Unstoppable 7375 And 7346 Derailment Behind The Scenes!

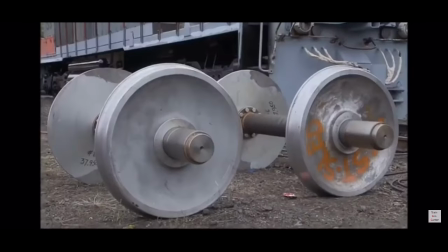But all we have to do is maintain speed to get to the event and flip it. It's geared down to do 46.7 on paper right now.
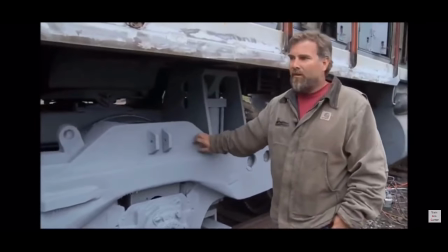We have fiberglass panels that mocked up the chassis of the train.
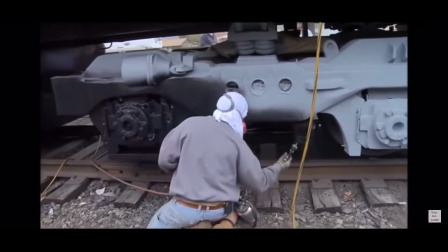These normally cast iron chassis, and we've took and made them out of fiberglass to give you that bulk and that shape.
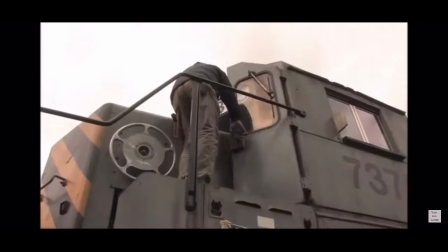Instead of being 400,000 pounds stripped a piece, 800,000 pounds to roll,
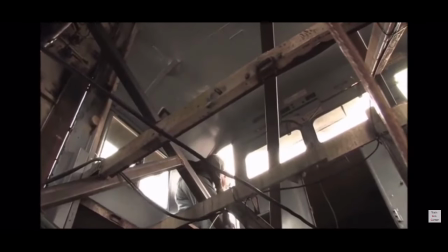we're going to be in a neighborhood of 125,000 pounds. so instead
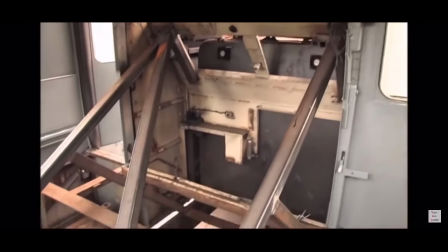of almost a million we're 125,000 pounds that we got to flip over
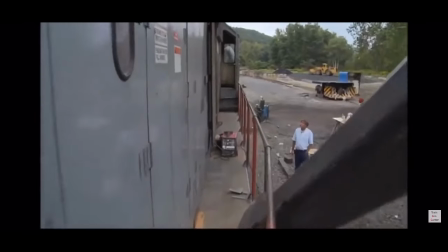huge advantage on the day we'll have our coordinator in this
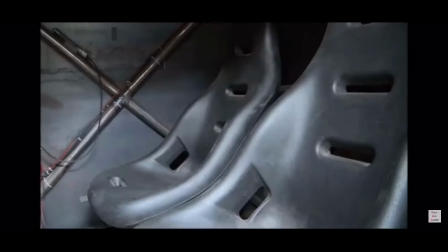he'll have three cameras to look at forward camera backup cameras were maneuvering but his
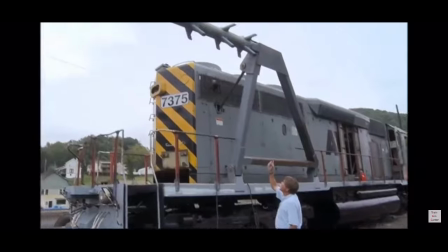third camera will be on the catcher here is the catcher now this
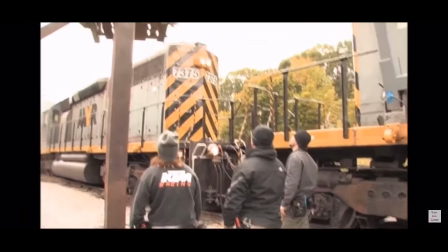catcher is going to encounter an inch-and-a-half ring of cable that is attached
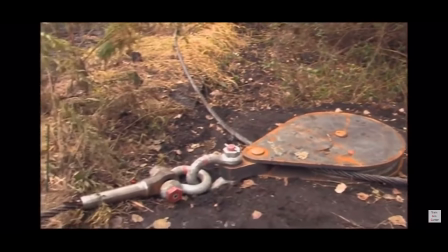to a dead man perpendicular to the track and when it catches it all the spikes are on it so when the train flips around it
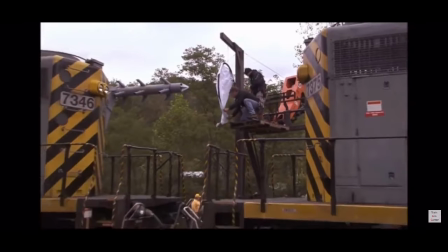doesn't come off we still got a hold of it train runs in grabs the ring and as they go through the arc of course it starts pulling the
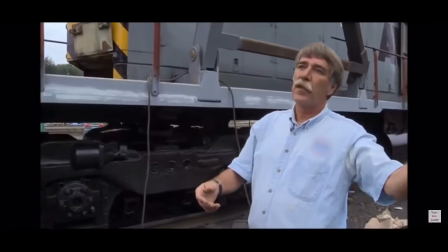train off the track
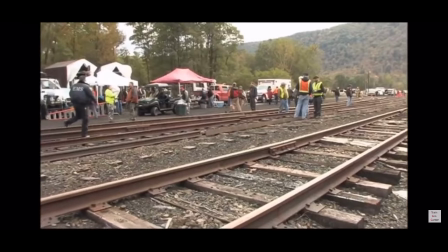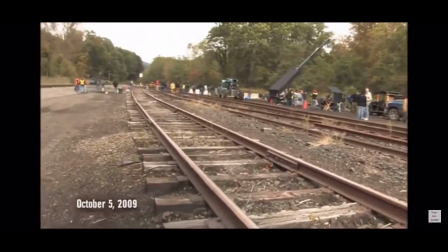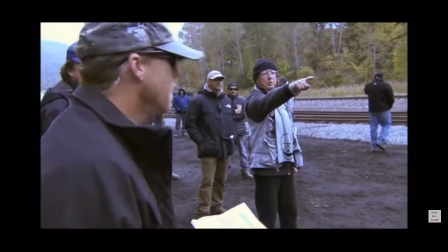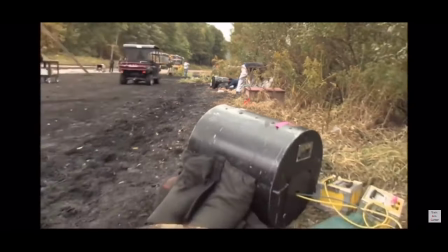I believe there's 14 cameras and they're placed in various locations.
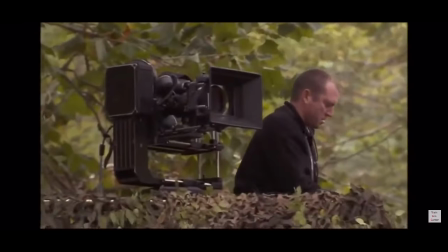Some of them are operated,
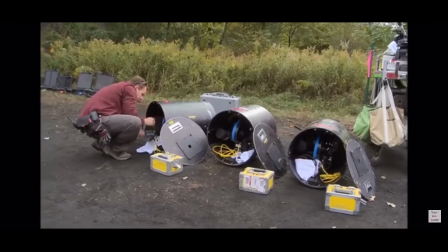a lot of them are going to be locked down shots because obviously when the train derails and jackknifes and slides we really,
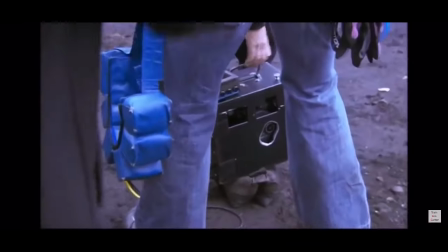you know, they can estimate with engineering and physics how far it's going to go but you really don't know how far it's going to go.
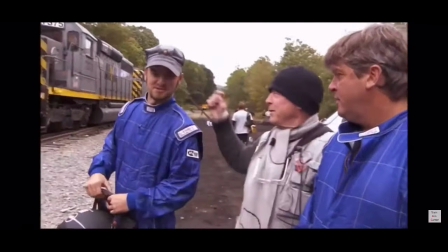This is Joe Pancake and Richie Schwab. Richie Schwab. These are the guys that are going to drive the train.
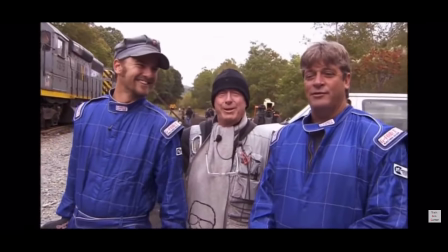That'll teach them. We drew the short straw on this one.
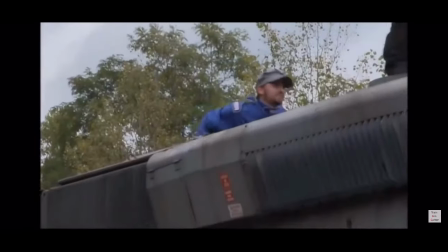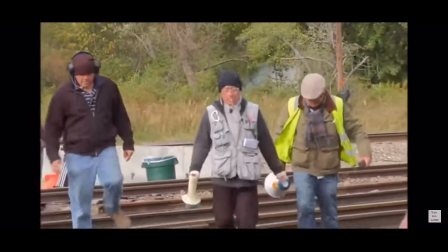So what's going to happen? Joe and Richie are going to crank it up to 80.
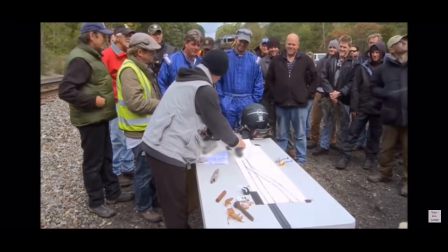Joe and Richard are going to crank it up to speed, it's not a mile out, yeah? We're a mile back, yes.
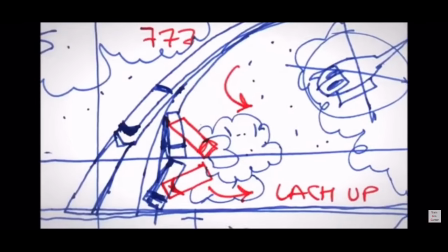We're a mile back, and as they come through here, Joe's going to do his thing here, which is hook the eye of the needle here and blow this crotch.
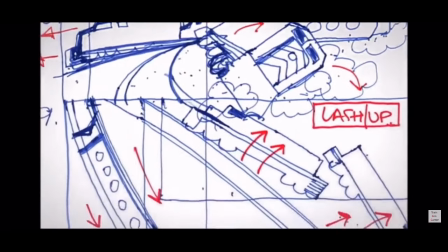The car's going to come off the track and slide, and we try to guesstimate where they're going to end up.
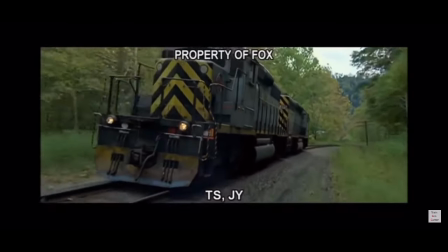The train is moving, Tony. The train's moving. Standby, we're going to give you the roll. We're going to give you a visual.
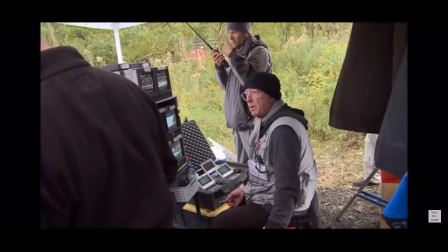The visual will tell us to roll. All right, guys, we're ready for the cue to roll here. The train is moving.
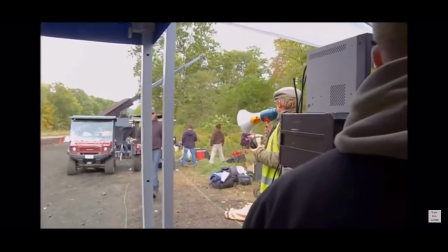Okay, go ahead, boys.
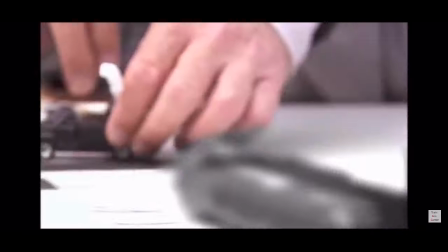Brooks, you're gonna run with the action, you're gonna overtake the action, and I'd be reluctant to try and slow down.
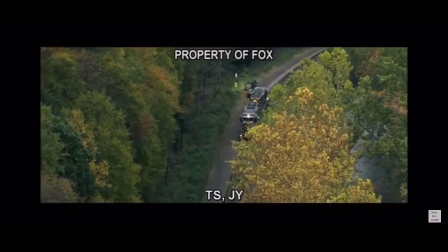It's almost like you're pivoting around. And in terms of helicopters, it's a similar deal.
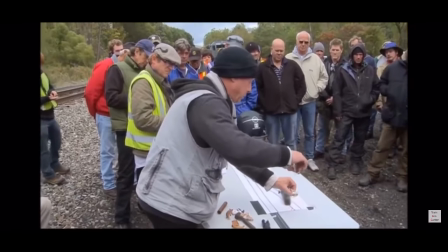You're just trying to get the point of impact. You're like that, Alan, you're coming over the top, and we're trying to get counter 180s like that, once it's happened.
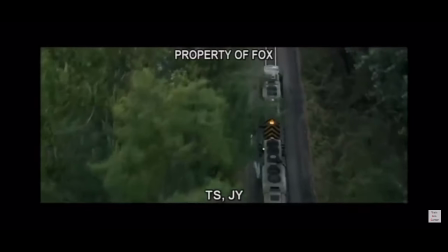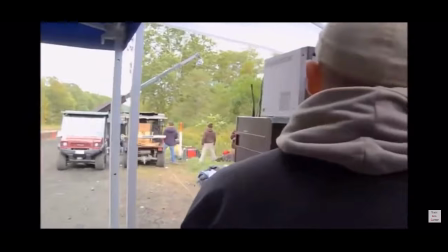20 seconds away, should we roll now? Here we go. Roll, roll.
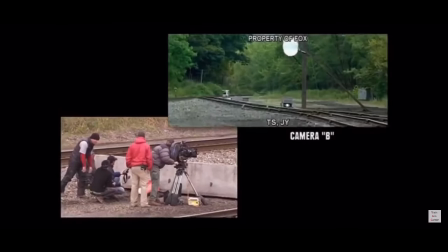If the camera's not rolling, we're not aborting. Don't even come on the radio. If your camera's not rolling, your camera's not going to be in the movie.
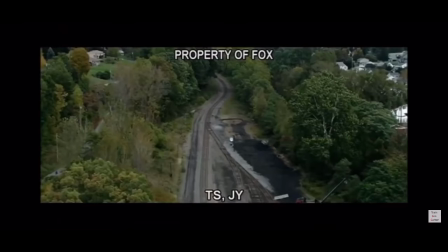We're not aborting this shot. Once the train starts rolling a mile away, where is the point of...
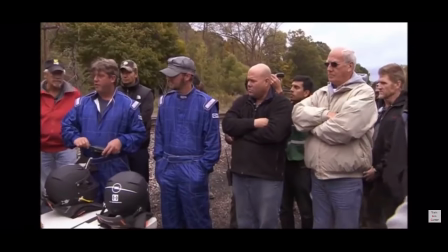If we run to that corner, we're not stopping.